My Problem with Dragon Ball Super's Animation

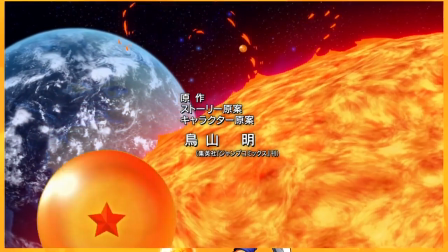(0:00)
So I've been ripping on Dragon Ball Super since pretty much episode 1, and I've become fairly notorious for this.
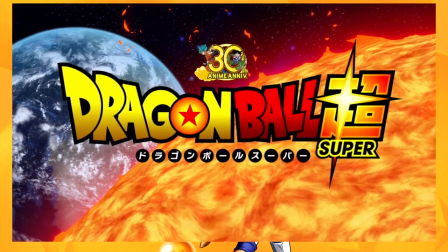(0:06)
One thing that comes up almost constantly within my reviews is the animation quality.
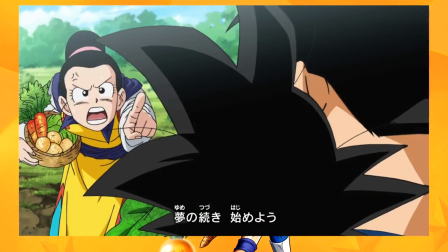(0:12)
More often than not, I'll talk about just how subpar the animation is overall,
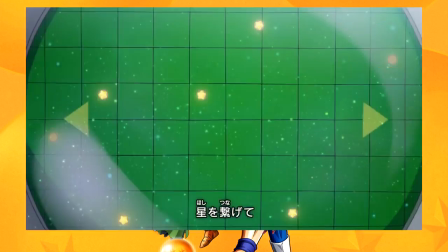(0:18)
using terms like off-model, bland shot composition, sluggish fight scenes, bad choreography.
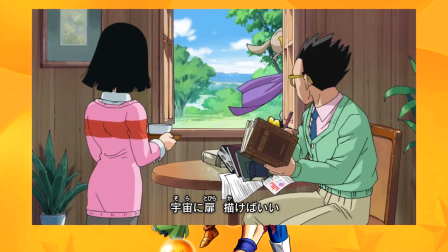(0:24)
And it's come to my attention that when I say all these things, people have no clue what the fuck I'm talking about.
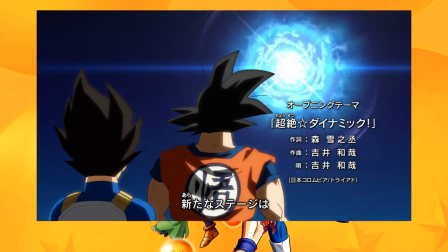(0:30)
And I've had more than a few people now tell me, hey, can you do like an animation breakdown?
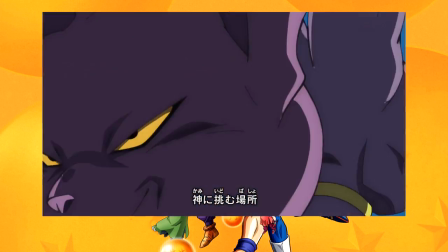(0:34)
Point out this bad animation because I'm just not seeing it. So it's time for me to finally just kind of buckle and cave under that pressure and finally pick
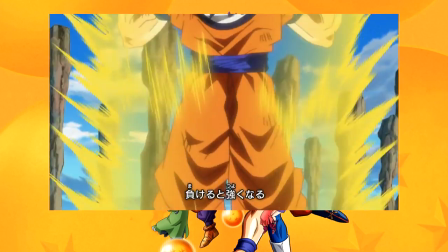(0:42)
apart the animation of Dragon Ball Super and get to the heart of what I'm talking about. And for the record, when I talk about like how subpar the animation is for Dragon Ball Super,
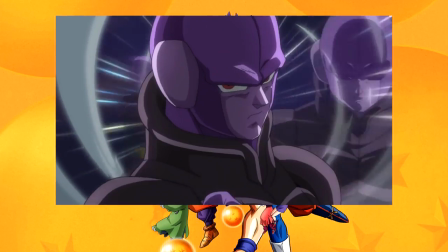(0:51)
I'm not comparing this to Studio Madhouse or Studio Bones, or Kyoto Animation, like the top tier,
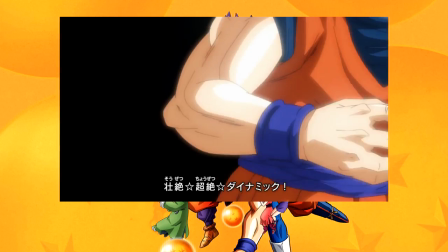(0:58)
gorgeous animation studios of Japan currently.
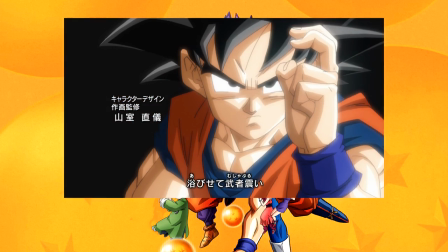(1:02)
I'm comparing Toei Animation to Toei Animation, specifically the work that they did 20 years ago on the exact same fucking franchise.
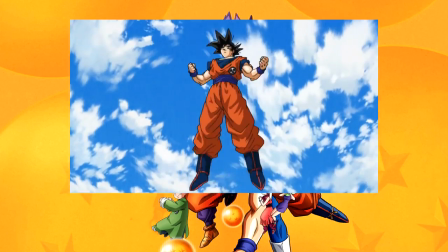(1:10)
So every comparison I make within this video will be to the earlier shows in the franchise, specifically DBZ because that's the one that has the most iconography.
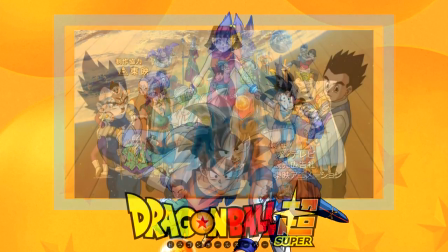(1:19)
And it's a show that this series is clearly riding the coattails of. Now I'm going to kick this off with the easiest of these things to explain, that is off-model animation.
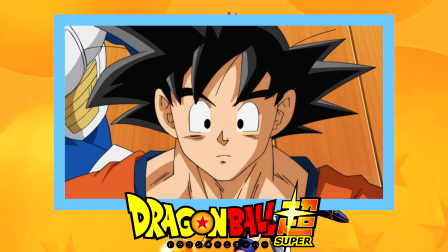(1:28)
What I mean by off-model animation is just when the characters are literally off the model. The model is how the character is supposed to look from like every angle.
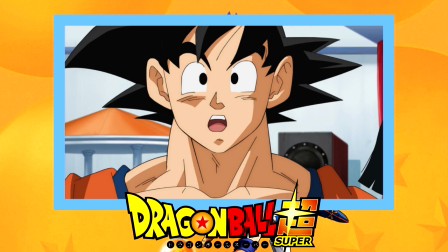(1:36)
Like this is how this character looks from this perspective, and this perspective, and this perspective, and from front on, and from the side, and from above, and from below.
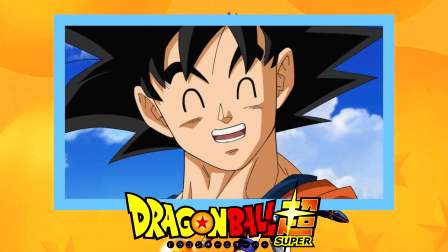(1:42)
They have like a model sheet for how these characters are supposed to look at these angles.
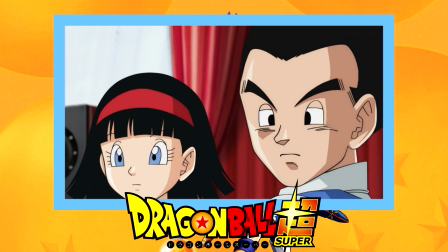(1:47)
And off-model is just when they don't look right.
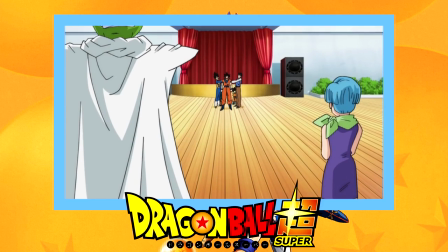(1:51)
Maybe like the nose is askew, or the eyes aren't centered, or maybe the eyes are too small or too large, or it's just sloppily drawn.
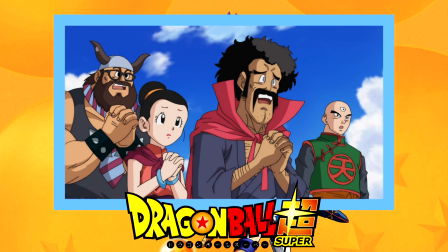(1:59)
There are plenty of examples throughout Dragon Ball Super like this.
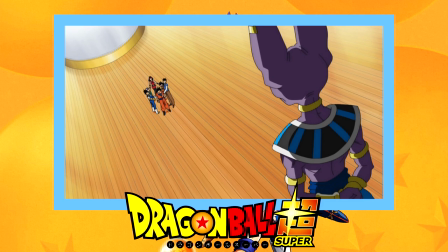(2:03)
Sometimes it's an entire episode, sometimes it's just a few scenes within a really well animated or well drawn episode.
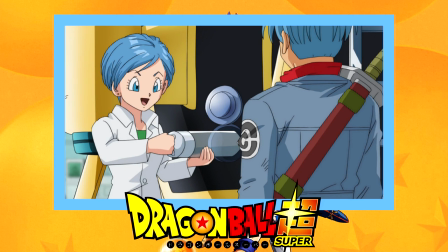(2:11)
But it's something that comes up almost every single episode.
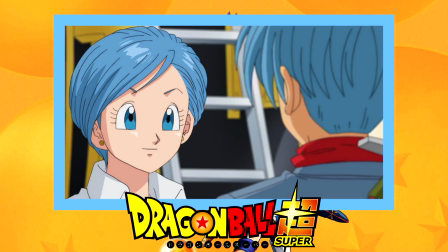(2:14)
You'll find at least 1 or 2 scenes, usually 2 to 4 scenes I would say, where it's just, oh, that character wasn't drawn quite right.
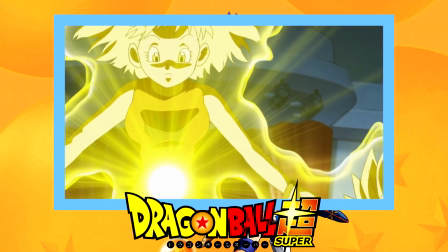(2:22)
But then the rest of the episode will look fine. But it is something that I always bring up where every so often, oh, there's a little bit of off-model animation.
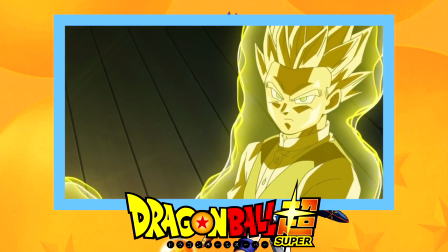(2:31)
And it's something for me personally that kind of sticks out like a sore thumb, especially after having watched this franchise for so long, and I know what these characters are supposed to look like.
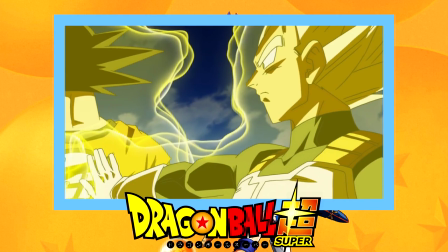(2:39)
And then when the animators just completely fucking drop the ball, it's really goddamn noticeable.
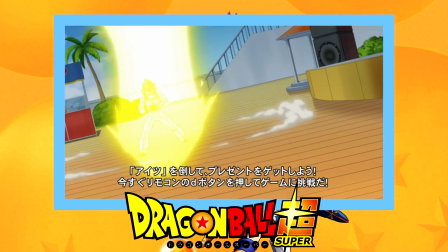(2:44)
Next I'm going to tackle the piss-poor fight scenes that happen quite frequently within this series.
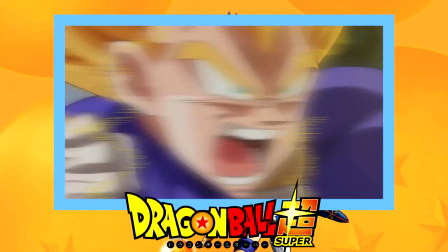(2:51)
And my Exhibit A for this is one that a lot of people seem to really like, but I thought was fucking atrocious,
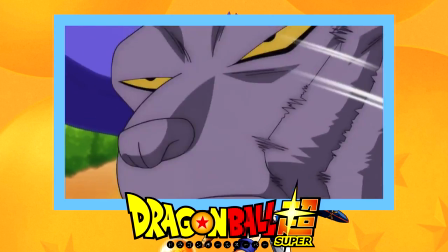(2:58)
and that is Beerus versus Vegeta in the Beerus arc, where Vegeta has his big My Bulma scene,
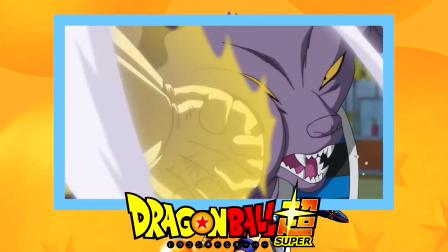(3:04)
and he lashes out at Beerus.
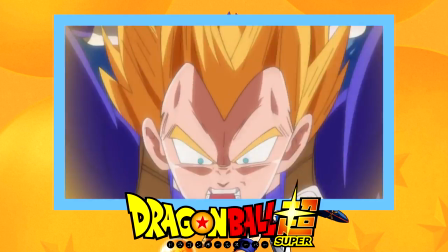(3:06)
I thought the scene was absolute garbage, and I'm just gonna break it all down for why I think this whole sequence is fucking terrible.
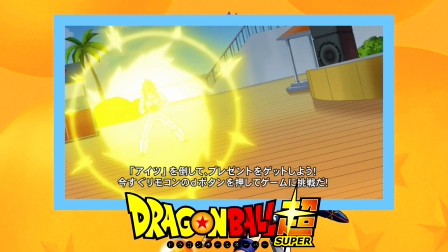(3:14)
First off, we have a power-up sequence that conveys no sense of power. It's just Vegeta standing completely still with his swirling energy around him.
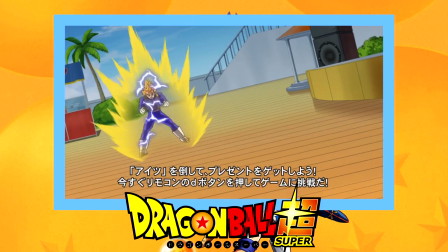(3:22)
It might as well be a fucking GIF just spinning around him. And then to convey him dashing across the screen in high speed,
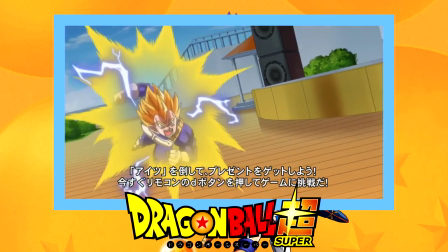(3:28)
they take a single drawing of Vegeta and then slowly enlarge it to give this sense that he's moving towards the camera.
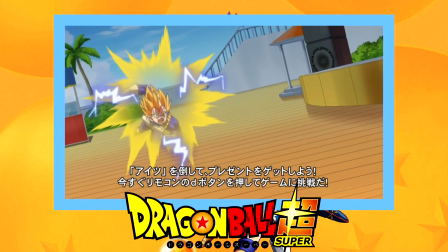(3:34)
Once again, slowly I might add, slightly shaking the camera, and then only changing to a different frame of animation until he gets really, really close to the camera.
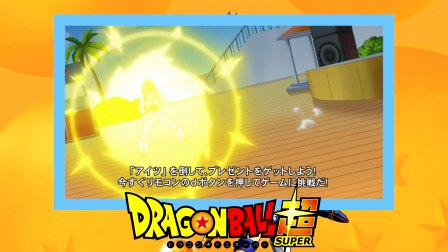(3:43)
Go back and rewatch that scene. Vegeta going from a standing position to flying towards Beerus is
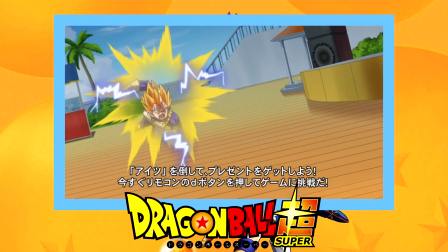(3:50)
2 frames of animation up until he is right up to the camera.
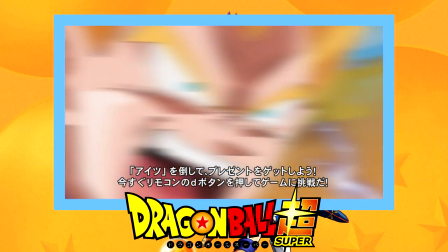(3:54)
It looks cheap, it looks lazy, it looks goddamn terrible.
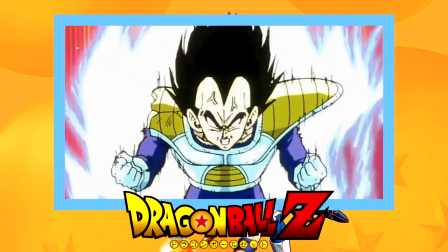(3:58)
Now let's compare this to a very similar scene in Dragon Ball Z where Vegeta is doing a very violent power-up leading into a full-on dash towards the camera.